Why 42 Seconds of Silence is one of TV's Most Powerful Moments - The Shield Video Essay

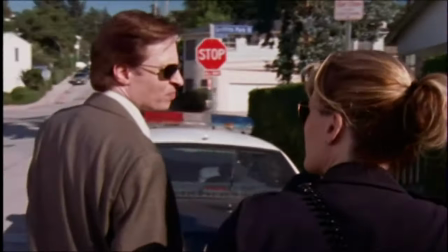The Shield is an excellent TV show that seems to be overlooked whenever people put together their big TV series retrospective lists.
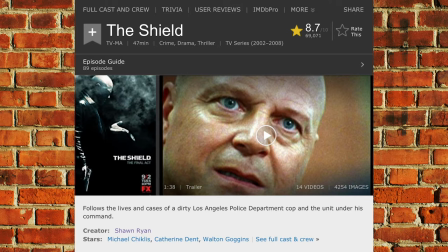I mean, it's not like the show's really underrated. The thing ran for seven seasons and it's on IMDb's top 250 TV shows of all time.
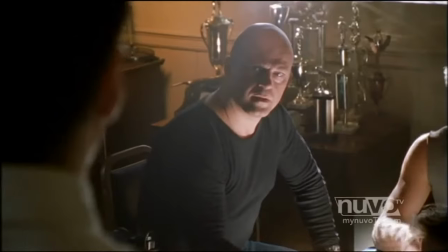But every time I ask someone if they've seen The Shield, they go, Oh yeah, I know Agents of S.H.I.E.L.D. and I go, No!
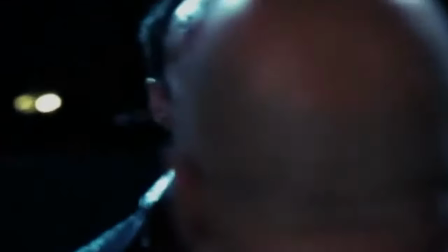No! I'm talking about Vic Mackey, man! I'm talking about Shane Vendrell!
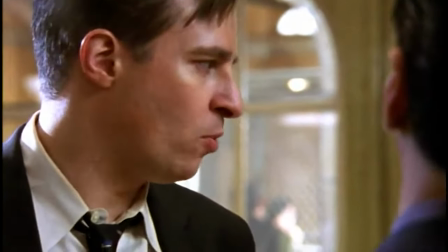Dutch Wagenbach!
I hate to say it, but our best hope is that this deviant's got the boy chained up to a fence somewhere, loves his ass so much, can't give it up for a few days.
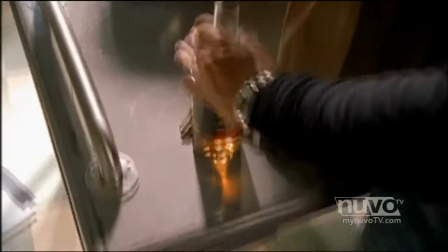That's my son, my fault!
The Shield is great. Probably the second best cop show right after The Wire.
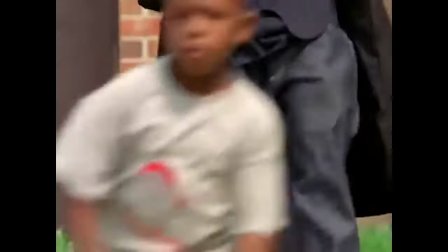That's only if you really want to call The Wire a cop show. It's a little reductive, honestly. It's like calling Twin Peaks a mystery show.
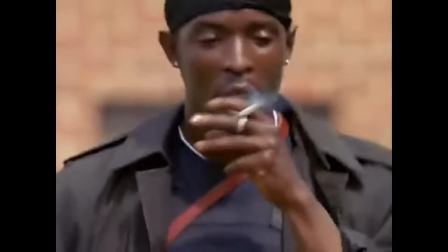It's like, there's a little more to it than that, you know?
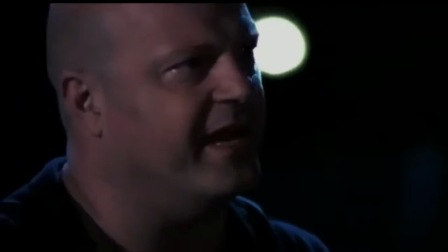I would highly recommend The Shield to anyone who hasn't seen it. and it's full of complex, compelling characters and tackles deep subject matter through excellent writing and heavy realism.
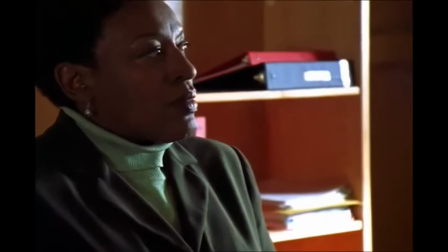I mean, hell, not too many shows could people like Glenn Close and Forrest Whitaker as season-long guest stars.
This guy is pissing!
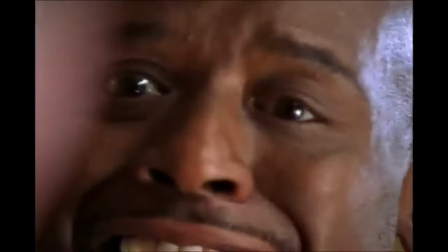He's pissing all over us! He's pissing on you! What does it taste like?
Forrest Whitaker's arc is great, by the way.
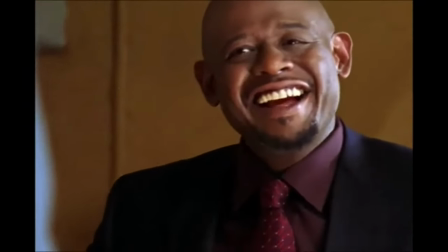He does some seriously intense weight fluctuation that is extra impressive and subtle since it happens over the course of so many episodes.
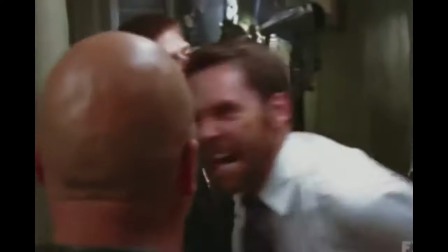The camera work is really standout in The Shield. Every scene is full of bold and intense camera movements.
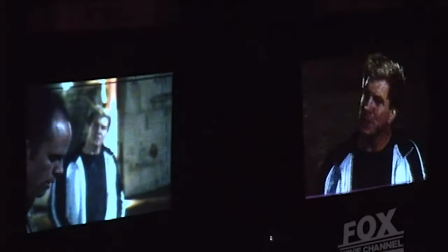The way this drama was shot in multi-cam with such wildly dynamic camera operators seriously brings it up to the next level.
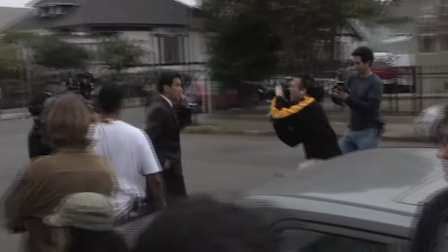It's worth watching behind-the-scenes footage of this show just to see how scenes were covered, especially on network TV deadlines.
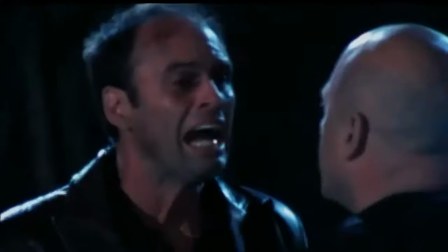And that's not even getting into how great of a character Dutch Wagenbach is, or how this show was most people's first exposure to the immense talent of Walton Goggins.
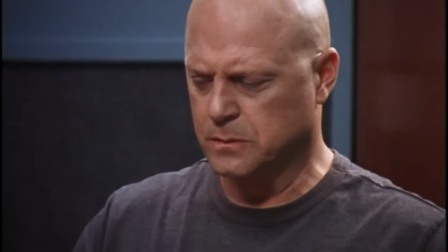I want to focus in on one moment in particular today.
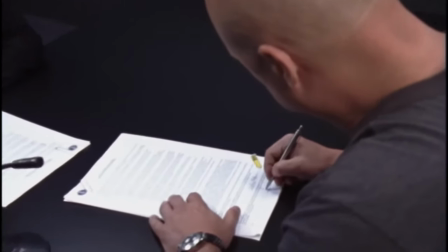It comes from the penultimate episode of the entire show, so it's obviously a huge spoiler and beyond being a spoiler it also won't likely have
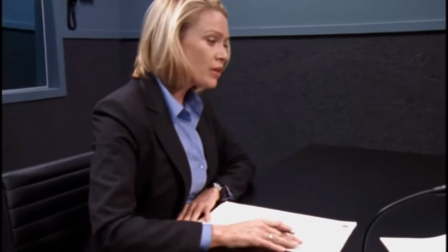any impact on you at all if you've never seen the show before but that's actually part of what makes it so great there will be spoilers moving forward
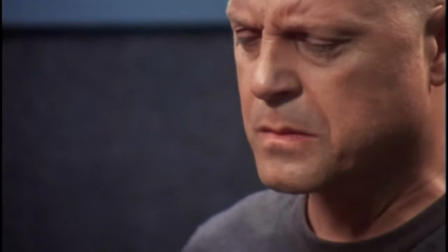this is your final warning today i'm talking about vick's confession scene even more specifically the long silence he takes before beginning his confession
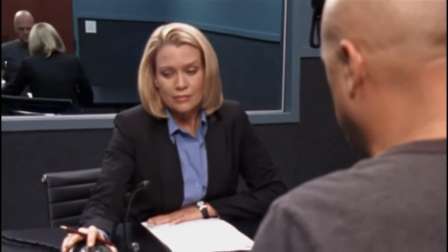this moment sticks in my mind as easily the most powerful moment of the entire show and arguably one of the most compelling moments in all of television it's a moment
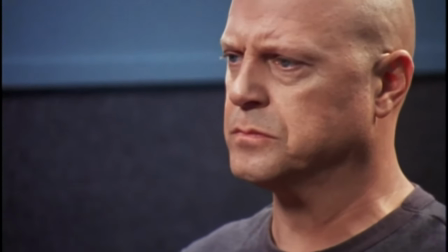that does not function in isolation. It needs every previous episode of the show in order to hold the weight that it does.
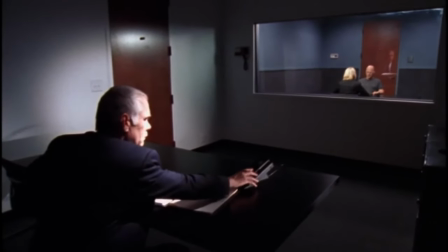All 88 prior episodes of The Shield culminate in this one moment.
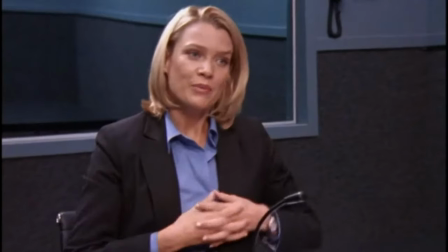Anytime you're ready.
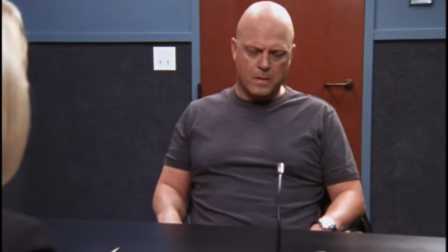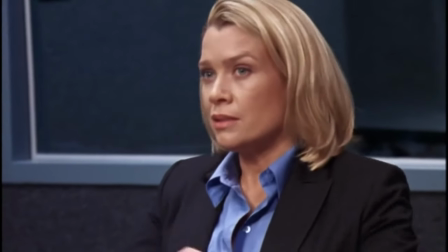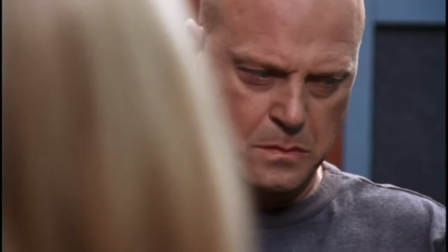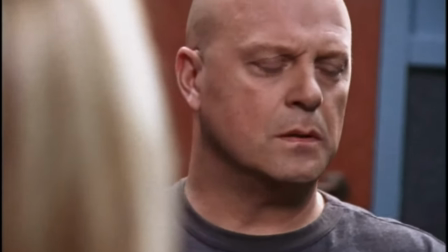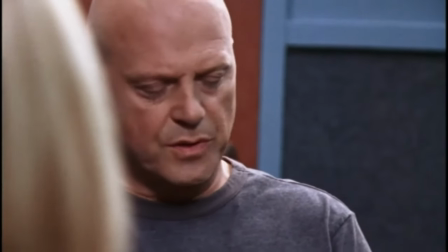During a raid on a drug dealer named Two Time,
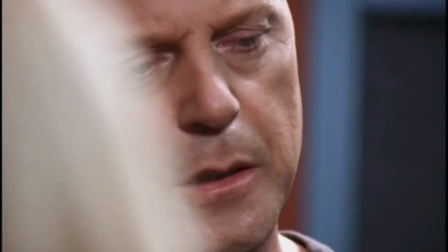I shot and killed Detective Terry Crowley.
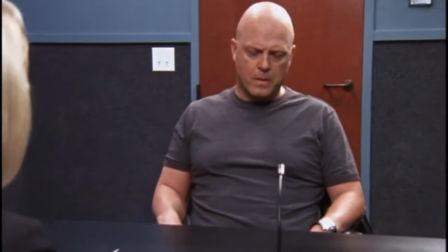The scene lingers in silence for a full 42 seconds as Vic gathers his thoughts before
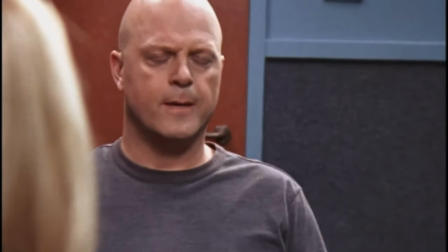confessing to the premeditated murder of a fellow cop and every other crime he's been a part of over the last seven seasons.
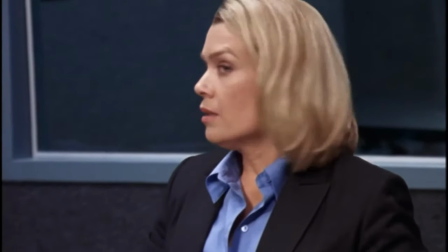This is a great performance moment, possibly the highlight of Michael Chiklis' career.
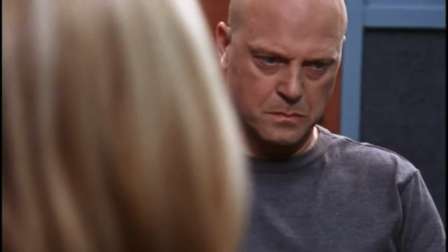You can see so many thoughts racing through his mind as he struggles with this heavy moment.
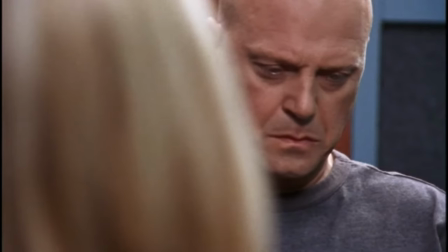He's about to come clean on a life-shattering secret that he's done everything in his power to keep hidden for years.
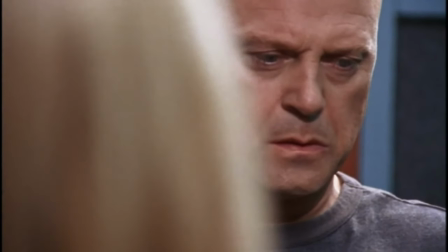These 42 seconds of silence make us as a viewer go through a similar mental process as Vic.
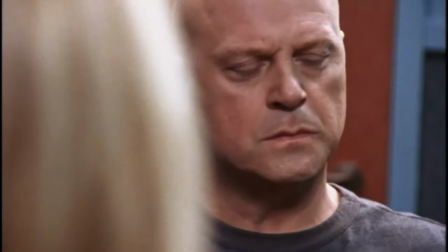We're forced to reflect on everything we've seen Vic do, to remember all of his crimes and covering up every regrettable action and twisted outcome.
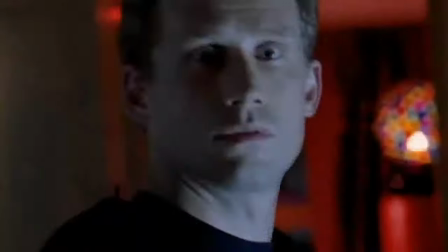Right alongside Vic, we use this moment of silence to think back to the murdering of Detective Terry Crowley, robbing the money train,
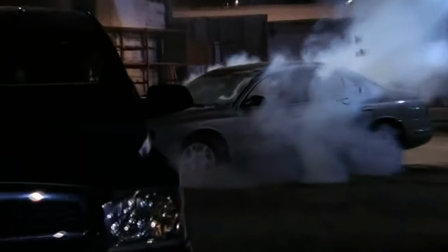getting Ronnie disfigured, losing Lem, falling out of shame, all the people he's hurt and lied to and screwed over.
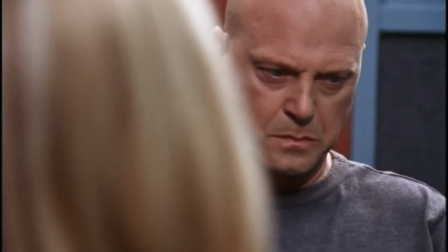It's a powerful use of sound, or the lack thereof.
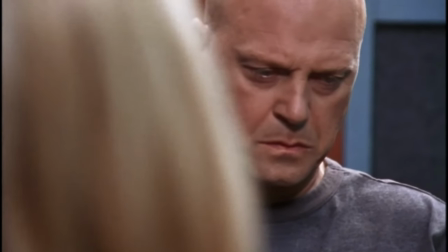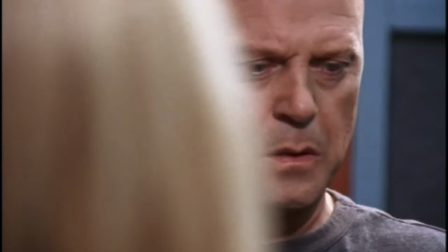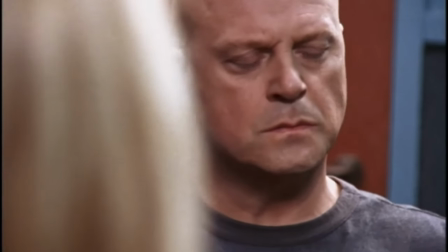This moment plays out with just room tone and the oppressive ticking of time marching on
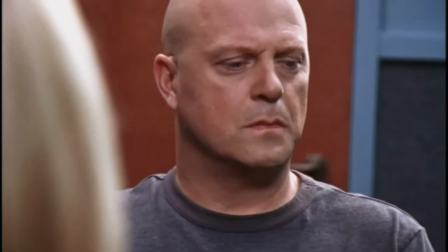as we flash through mental cue cards of every heinous act we've watched Vic commit.
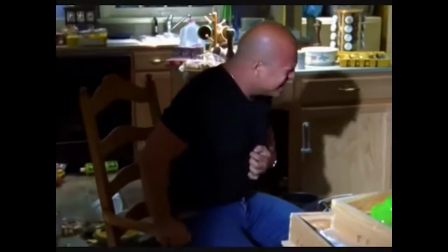The ticking clock makes every single one of these 42 seconds feel heavy.
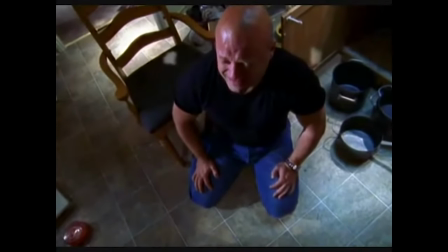42 seconds might not sound like a long time, but on broadcast television it's an eon.
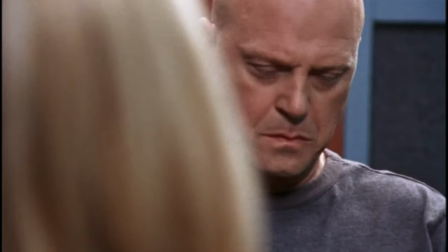It is exceedingly rare to find a scene on TV that slows all the way down like this, even more rare for this time to play out silently.
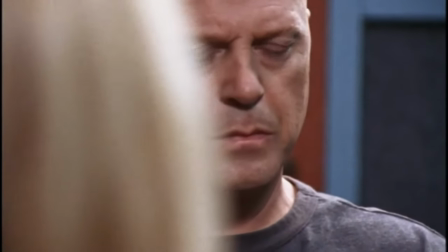A more intrusive network would shorten the moment. A lesser television show would run through a flashback montage of these moments that Vic is reflecting on.
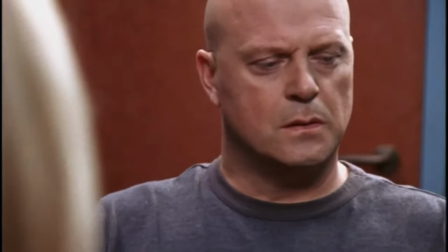But The Shield trusts its viewers enough to remember on their own,
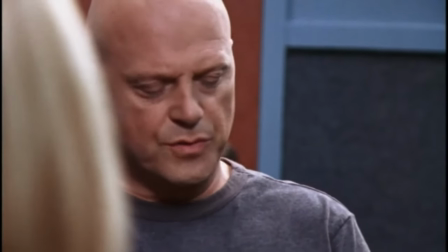and knows that holding on Vic's face is far more powerful than any cutaways could ever hope to be.
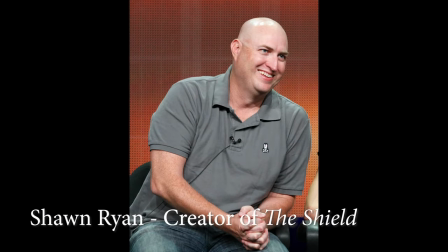What was important to me, and the things that are always most important to me on The Shield, are the moments between the lies.
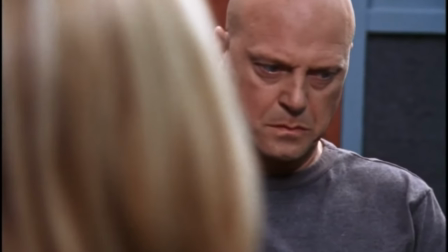This pre-confession silence is a reflection on the entire show that came before it.
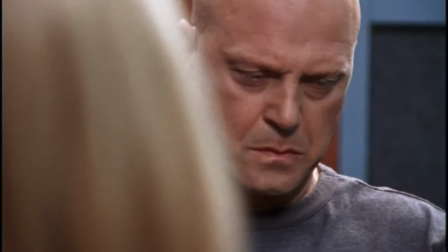This 42 second long hesitation isn't really silence, it's muted agony and regret and mistrust and chaos and reflection.
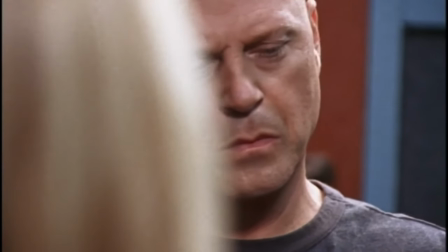It is hands down the most powerful moment in a show that I count among my favorites.
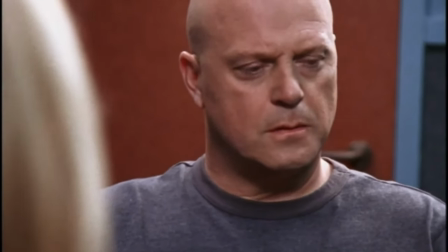It's a bold choice. 42 seconds of near silence is what would usually be considered dead air and would be eliminated with extreme prejudice.
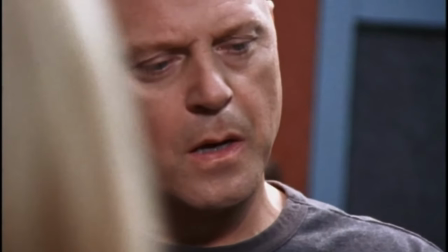It was a move that the creative team had to fight for and I'm glad they did. Thanks for watching my video essay.
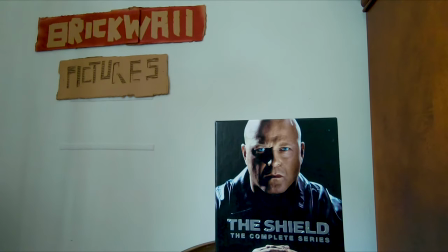Be sure to subscribe to the channel and share this video with others if you enjoyed it. I've wanted to talk about this scene for a while.
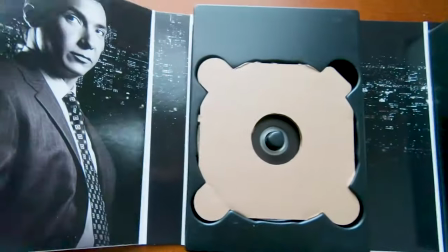I actually first wrote a draft of this essay three years ago. I even shot and edited the damn thing, but then I didn't end up releasing it because I didn't think it was good enough.
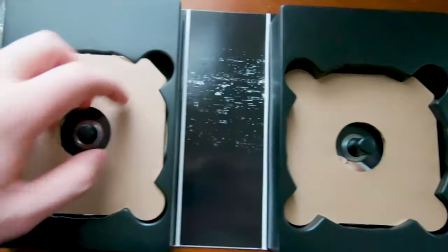Now it's three years later and I took another crack at it starting mine, and now it's just over from scratch.
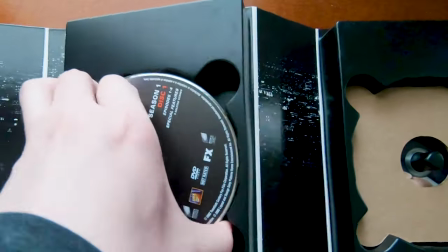I knew I had to cover the scene at some point, and I've genuinely continued thinking about it for these past three years.
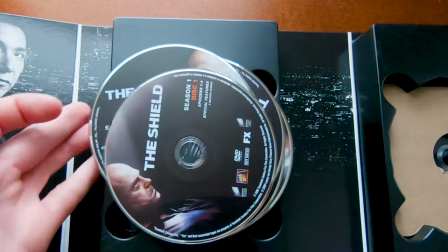Always going, I gotta make another go at that scene. So thanks for watching how it finally turned out.
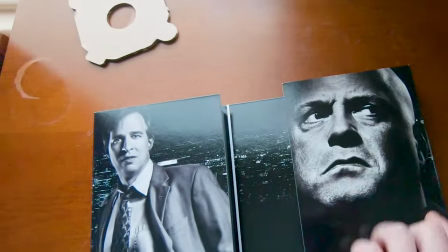I'll see you in the next video, and yeah, this is just my voice. If you don't like it, go away. I don't care.
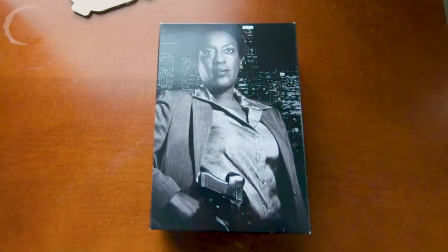Bye.